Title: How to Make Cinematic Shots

The struggle with boring corporate videos. Hello everybody, my name is Mark Bagnoli, I'm a cinematographer, and today we're looking at a corporate video with a really cool cinematic look. A lot of you filmmakers out there have to shoot corporate videos. They bring good money, but they are boring as hell.
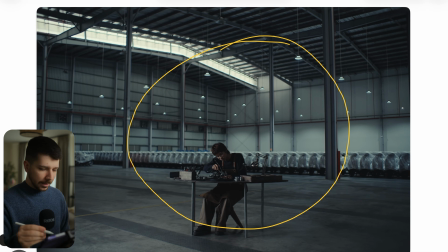0:15 So this is the first shot we're looking at, and there are several things we noticed beforehand. First things first is the aspect ratio. As you can see, we are here in 3:2 aspect ratio, what is most of the time open gate. This is a look you get when you're shooting on a Panasonic camera, Lumix SR2,
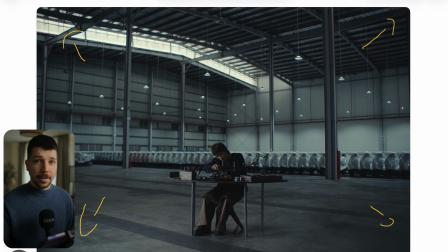0:34 SX5, something like this, or an Alexa Mini, Alexa LF, or other full frame open gate cameras. Sony Venice also has an open gate modus. This is where you get this cool aspect ratio from. The nice thing about this aspect ratio is normally you shoot this aspect ratio and then you later can choose, okay, do you want 16:9?
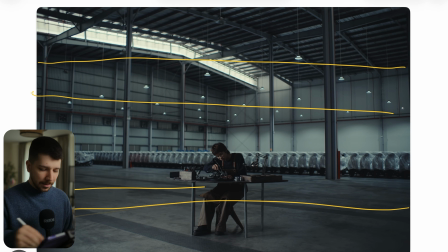0:53 Do you want a more cinematic aspect ratio? Or biggest plus part nowadays is that you can crop your vertical for 9:16 content. So you have much more flexibility to deliver your clients different types of aspect ratio.
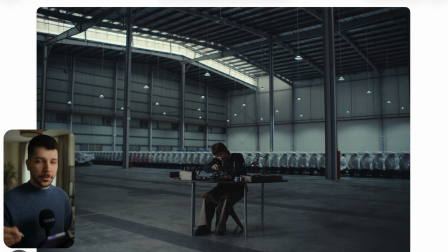1:09 But you don't have to. The aspect ratio 3:2 also works great for both. You can just post in this aspect ratio on TikTok, Instagram, and everyone would be fine. It's a nice middle way so that you don't have only to think about the center.
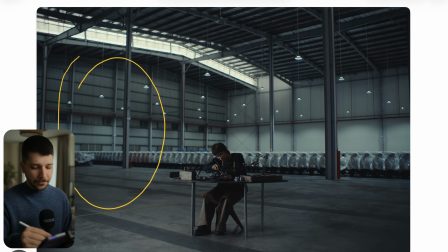1:24 So you have a little bit space on the left, on the right, what you like to show things. Because in a corporate video, you want to show things. You want to show the company, the location, and everything around it. How do we achieve a look like this? First, as I said before, choose your camera. They choose something.
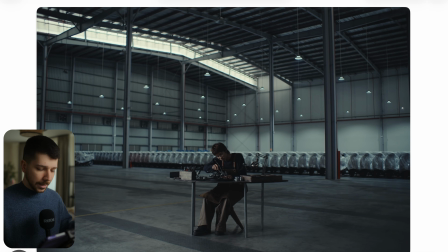1:42 Probably this looks like Alexa Mini, open gate, LF, and then set your frame. So what they make here more special is try to work with more negative space. You don't always have to put this person.
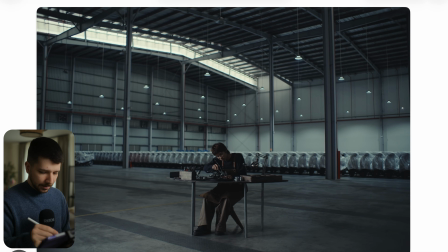1:56 Normally people would probably just put her or him in the center of the frame, get closer, wide angle lens, done. So, but this is boring. When you choose to put him on the lower third of the image and let the rest of the image breathe.
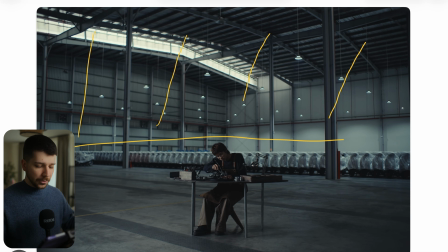2:11 It gives so much more context, it's so much more artsy, and this is what a lot of people get wrong. When you want to show something, you don't have to fill the whole frame with it. Everybody understands, okay, this is an important part. Here's someone assembling something, and this is the area they're working on or in.
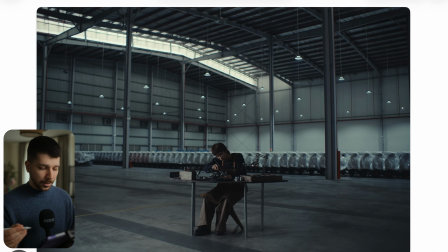2:30 The first thing after you put down the camera is choose your exposure. Don't think about too much about the person you will put in the center. First thing you should always check, okay, how dark or bright do I want my background to be?
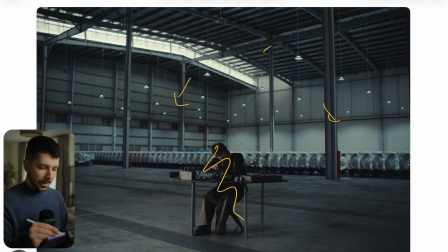2:43 So I set down the camera, dial in my ND, and check, okay, I want to keep my highlights and I want the world to be this dark. Done. Now, after you set this exposure, this will improve your workflow a lot. Then you put your character in here.
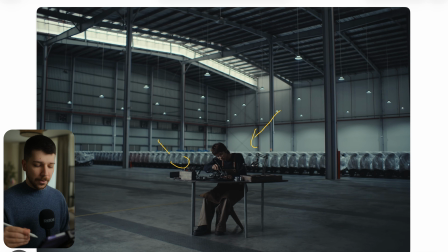2:58 He's probably too dark because you set first the exposure of the room. But now you only have to put exposure on him. Would you do it the other way? Just put in your typical setup, your light dome with your 600D, put light on him, and then dial in everything.
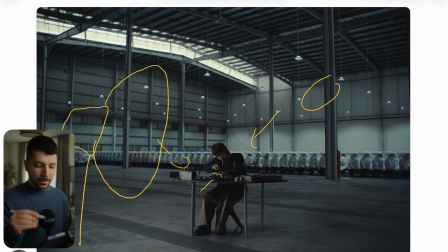3:14 You have to try to make the background darker or brighter, just more complicated. Just start with the background, then drop your character in, then you're ready to light. So how do I lit the scene? There are probably ways you can do. As you can see, it's pretty contrasty, so we are not too soft with this light.
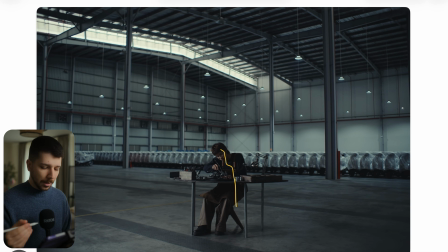3:31 No more of a cinematic tech type commercial. I would always go for a more cinematic high contrast look. So what they've probably done here, I don't know the surroundings, but first things I would put big flag on this side outside the frame, some few meters of molten so that there's no light coming from this direction,
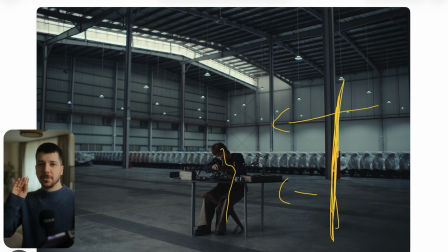3:50 so we get this nice black contrast. Always try to build something like a C just around your actor. So like this, just out of frame, and it will block a lot of light. Even go as high as possible, but most of the time the light comes from above. This is most secure and best way to create depth.